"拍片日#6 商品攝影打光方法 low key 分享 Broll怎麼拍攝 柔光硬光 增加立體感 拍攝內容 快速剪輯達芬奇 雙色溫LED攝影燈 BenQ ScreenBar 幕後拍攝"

Hello everybody, my name is Kaiwan今天要來跟他分享一下拍片日常啦那我們今天要來拍攝的東西就是這個BanQ的ScreenBar那這個是一個光條然後它是夾在電腦螢幕上面照亮你桌面的光條那因為它是光條所以如果拍攝這個產品的話我們就用比較lowkey的方式才不會蓋過這個光條所產生出來的光線如果我們光打很亮那我們這個光條上面的光線就根本看不到所以我们今天试着用Lowkey的方法就是比较暗暗的
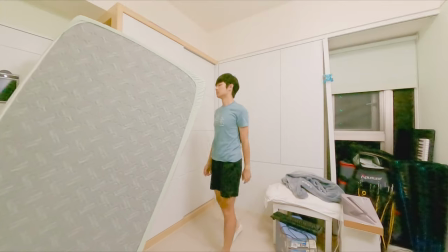0:33 Cushion的方式来打光如果我们要拍摄Lowkey的感觉我们就会尽可能把我们的灯源尽可能往我们物体前面塞像是我们要拍人我们就会尽可能靠近人那我要把这个平板灯BOOM干BOOM到我的头顶上
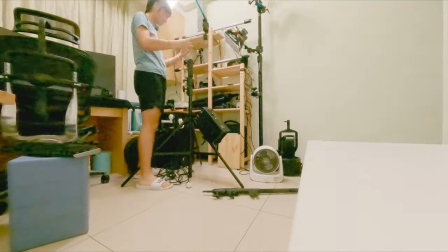0:51 那我们就直接来把它架起来吧OK那我们的BOOM干就这样子架好了
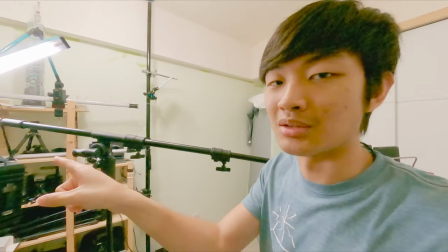0:57 所以我們就把燈Boom到我的頭頂上那我們就順便調一下水瓶讓這個Boom桿不會一邊重一邊淺那後面我配重的話
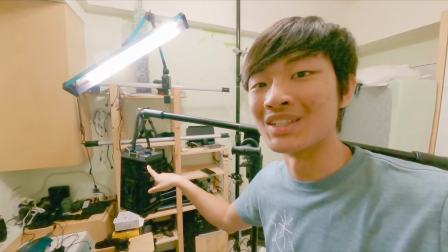1:05 我直接拿我的600D那個併壓器直接掛在後面因為這個東西5公斤當沙包還蠻好用的就直接這樣架著完美的Boom桿好 那我們稍微定一下機位
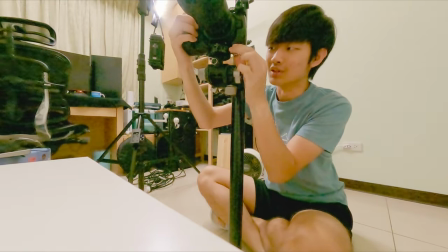1:16 然後再來繼續曝光因為沒有定機位你怎麼樣都不太確定相機看到了什麼
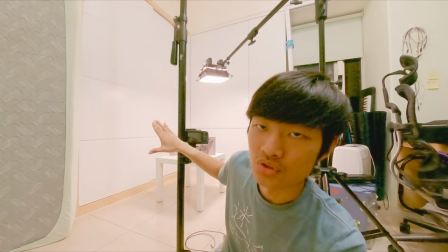1:25 OK,所以我们摄影机机位架好之后我们主光也架好之后
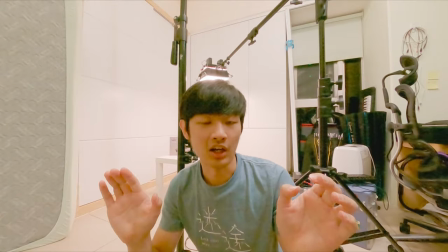1:30 我觉得还是稍微有点偏暗然后我也想要让层次多一点点
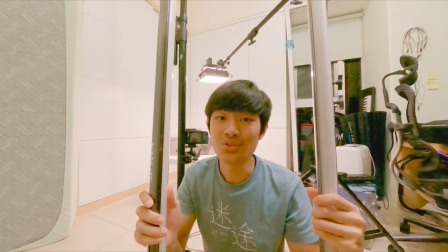1:35 所以我决定再把几根灯棒加到旁边去就是再增加一点点立体感那灯棒有一个优点
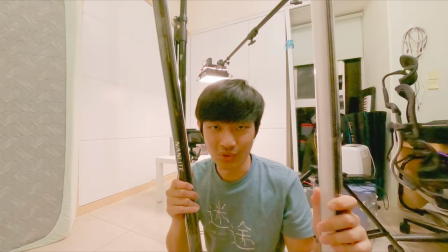1:43 就是它可以又硬又可以又柔和就是又硬又柔和
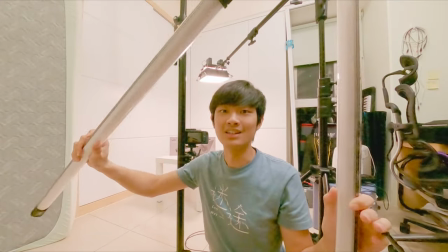1:48 一个很神奇的工具那如果你把它摆横的它就可以看起来非常非常的柔和
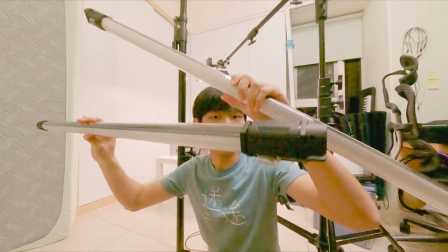1:53 所以我們今天就把它擺橫的就是稍微在旁邊補一下光
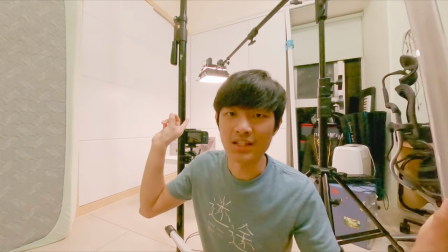1:57 然後順便色溫也調整一下因為那一盞燈我想要主光是比較黃的
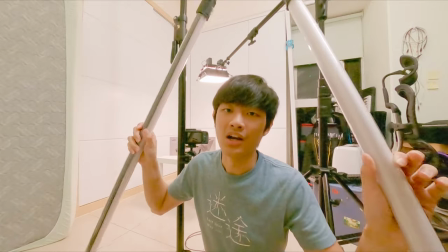2:04 那我們其他兩根就讓它變藍一點點讓顏色多一點對比出來
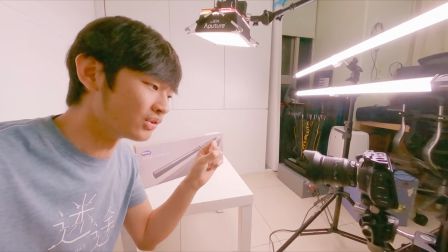2:13 OK 所以我們大致的光線就已經架好了那我們就直接把圖傳接到我們的攝影機上面
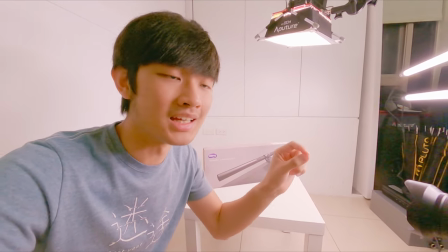2:18 然後我們人直接坐過去直接看看你還要調整什麼東西
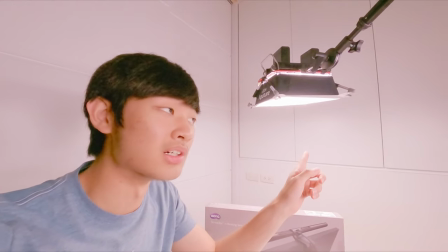2:25 那就差不多完成了那我们就是刚刚又把这一盏灯就再降了一点
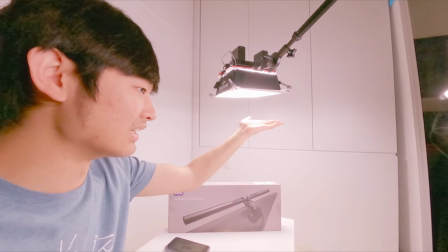2:30 因为其实没有穿帮所以我可以再降一点点到画框的最极限
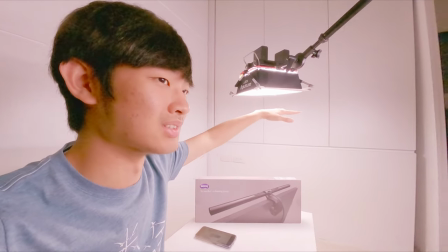2:36 就是能多靠近就多靠近那这两支灯棒就是
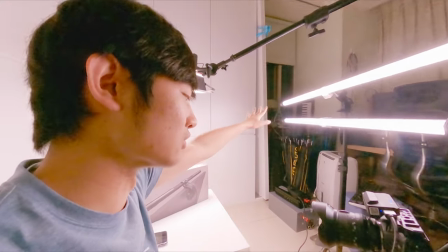2:39 因为像是补光因为它是柔和的光线所以不太会有太多的影子出现
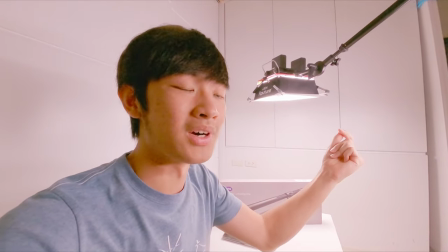2:45 就是不会有很多不同的光源方向让影子看起来怪怪的
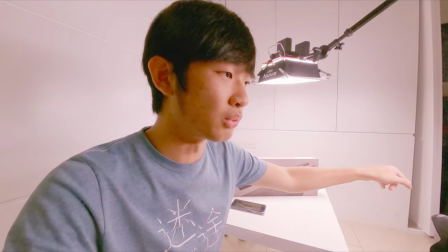2:50 这两支灯棒主要就是打产品的正面跟侧面讓它補一下光讓不要有死黑就是讓它有一點細節
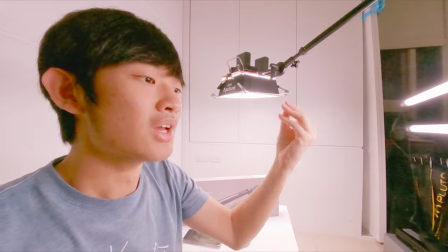2:58 但是還是保持lowkey所以我們的出力都沒有開太強就是有稍微補一點點就好我們主觀還是一樣是頭頂這一盞
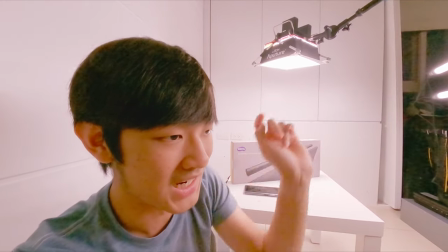3:07 而不是那幾支燈幫所以那個只是附加上去的增加層次用
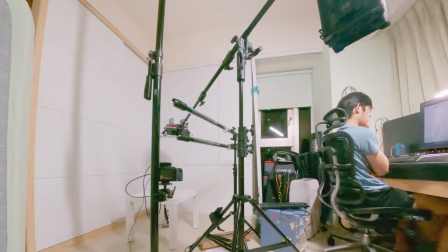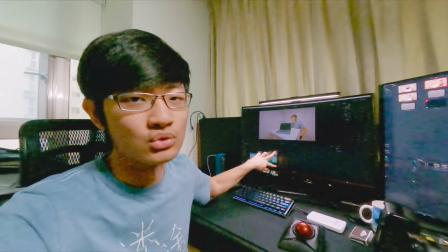3:19 OK 我們來到了第二天拍攝那我們要拍攝就是這個主線我們昨天拍了主線的B-roll就是一些漂亮的畫面
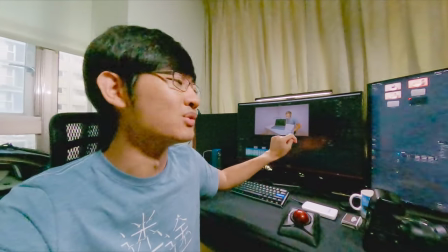3:27 還有一些情境的畫面那我要先把第一天的剪輯完我們才能知道我要拍攝哪些B-roll才會符合我們的內容
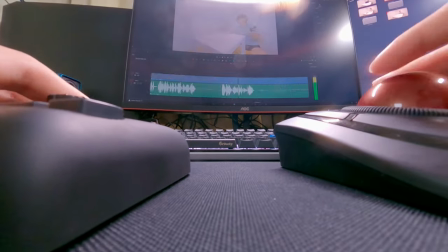3:36 所以我們先來剪輯一下經過幾個小時之後我們終於把我們第一條主線剪完了
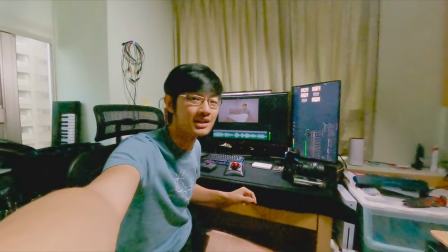3:42 那接下來我們的鏡位應該差不多就是在這個位置然後我們就是拍攝我在用這個電腦螢幕然後單在上面就是拍攝一些產品特寫的細節還有我說到某一些重點我們就特別去拍攝那一個重點還有拍攝整體我們在使用的一個情境一個氛圍的感覺
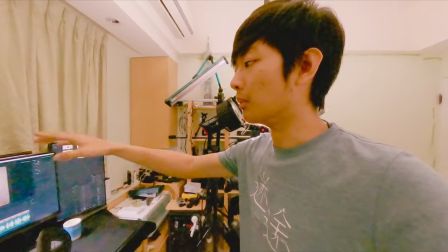4:02 那在這個情境裡面我們這個screen bar其實它就是主燈了因為我們沒有想要再蓋過這一條燈它照出來的氛圍
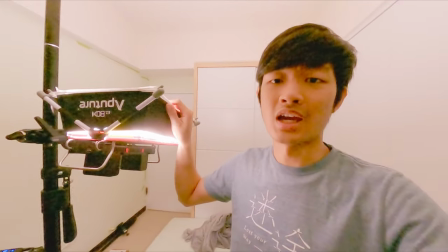4:10 所以我們這裡就直接拿一個平板燈往天花板打
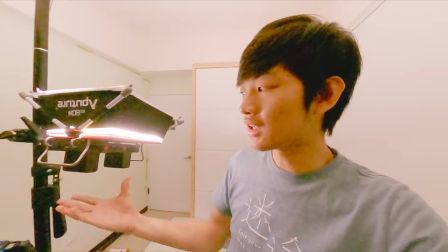4:13 越柔和越好讓它變超級大面積那它的高度呢不能低於我們的鏡位
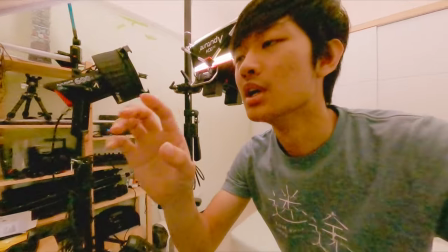4:19 因為如果你低於我們的鏡位我們就會拍到螢幕有反光效果就會不好那我們把天花板這一盞柔和的光打開之後
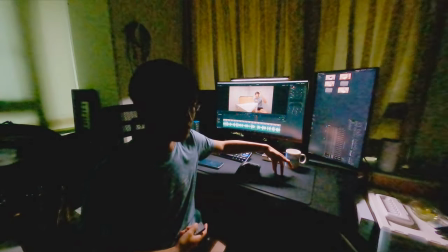4:27 我們完全不會影響到這個Screen bar原本照出來的光質因為它真的是非常非常的柔和它只會讓我們的影子變淡
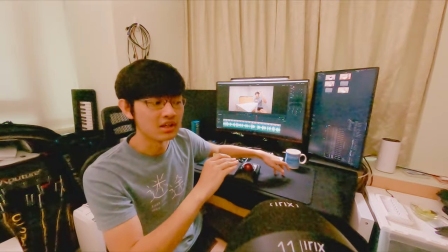4:35 但它不會影響我們的影子也不會產生另外一個奇怪的影子出現
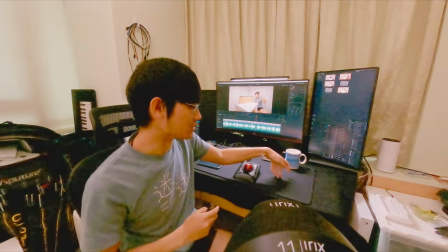4:40 就不會有兩個光源出現這樣子效果真是超讚好啦 那我們就直接來拍攝我們的影片吧
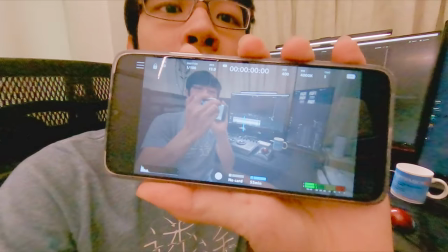4:51 OK 所以我們已經拍完了這一個鏡位的部分那我們接下來就要來開始拍
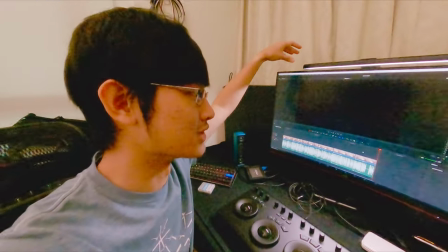4:57 產品特寫的部分那產品特寫我就想說把它直接架在電腦螢幕上面來拍攝
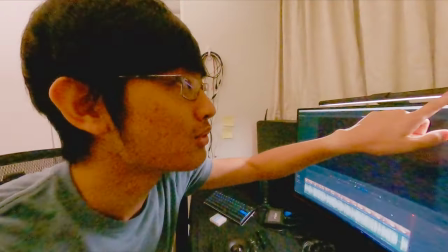5:02 那我們燈光也要再稍微做一下調整因為這個產品的外觀是有一點金屬的
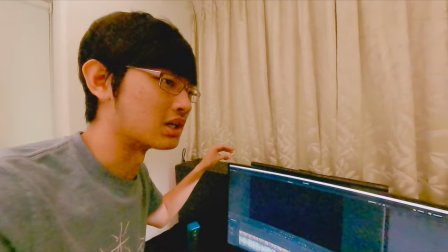5:08 所以它會有一點金屬的反光所以我想要用比較大的柔和光棒來打
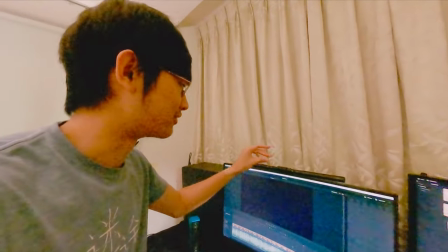5:15 然後讓它有一條漂亮的反光在上面沒關係我們就直接來執行一下
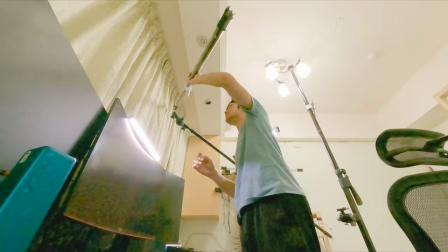5:21 那一樣我們用泵桿就直接撐到我們要的地方
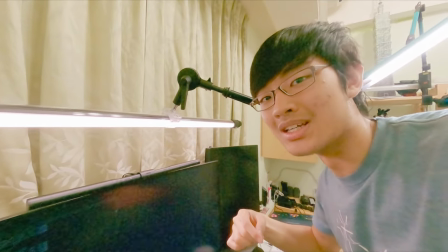5:27 OK 我們成功用Boom 桿把我們的燈棒撐到我們要拍攝的物體上面然後我們就直接來做拍攝吧拍攝產品特寫的時候我想要用比較特別的鏡頭來拍攝像是這一顆SIGMA的1770雖然它是APS-C的鏡頭但是它的最近對焦距離只有22公分是焦平面22公分喔所以它幾乎快要碰到物體都還對得到焦真的是超飽那APS-C怎麼解決我們就只要裁切一點點就可以了因為它的成像圈其實還蠻大的我也不知道為什麼但是就OK
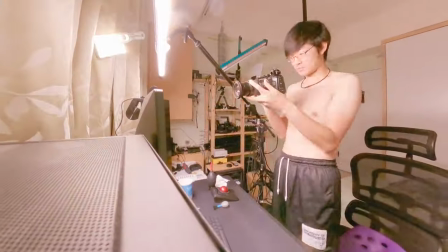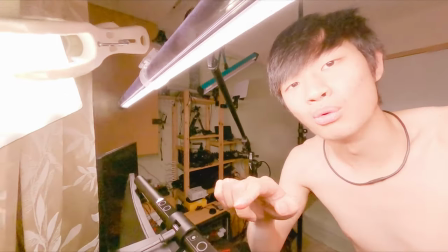6:01 那剛剛拍攝產品背面這裡有一個Logo跟同心圓的部分那我還特別拿了一盞Aputure MC來特別補強那個同心圓讓它增加更多的立體感然後也讓它更明亮一點反正就讓那個Logo跟同心圓更清楚一點OK 我們差不多殺青了我們把產品特寫拍完了那剛剛產品特寫拍的時候當然就是要一直擦拭啊然後還有吹球還有刷子就一直把這個產品用乾淨就是在拍攝的時候盡量上面不要灰塵因為我打的光有點會很凸顯那個質感所以你一點點灰塵就會很明顯那還好這個不是什麼亮面的燈管所以還好如果是全部亮面的話哇塞你整個會插到快死翹翹接下來我們就只是很開心剪輯了那如果影片出來的話我會在下面放連結如果你對這個BenQ ScreenBar燈棒有興趣的話你就可以去看一下那这就是我们今天的拍片日常的分享影片大家也喜欢这个影片按个赞对我们的频道可以看更多的相关影片那这里有一个全部都是日常影片的playlistMake sure you check it outMy name is Kai Wanand I will see you guys next timeBye bye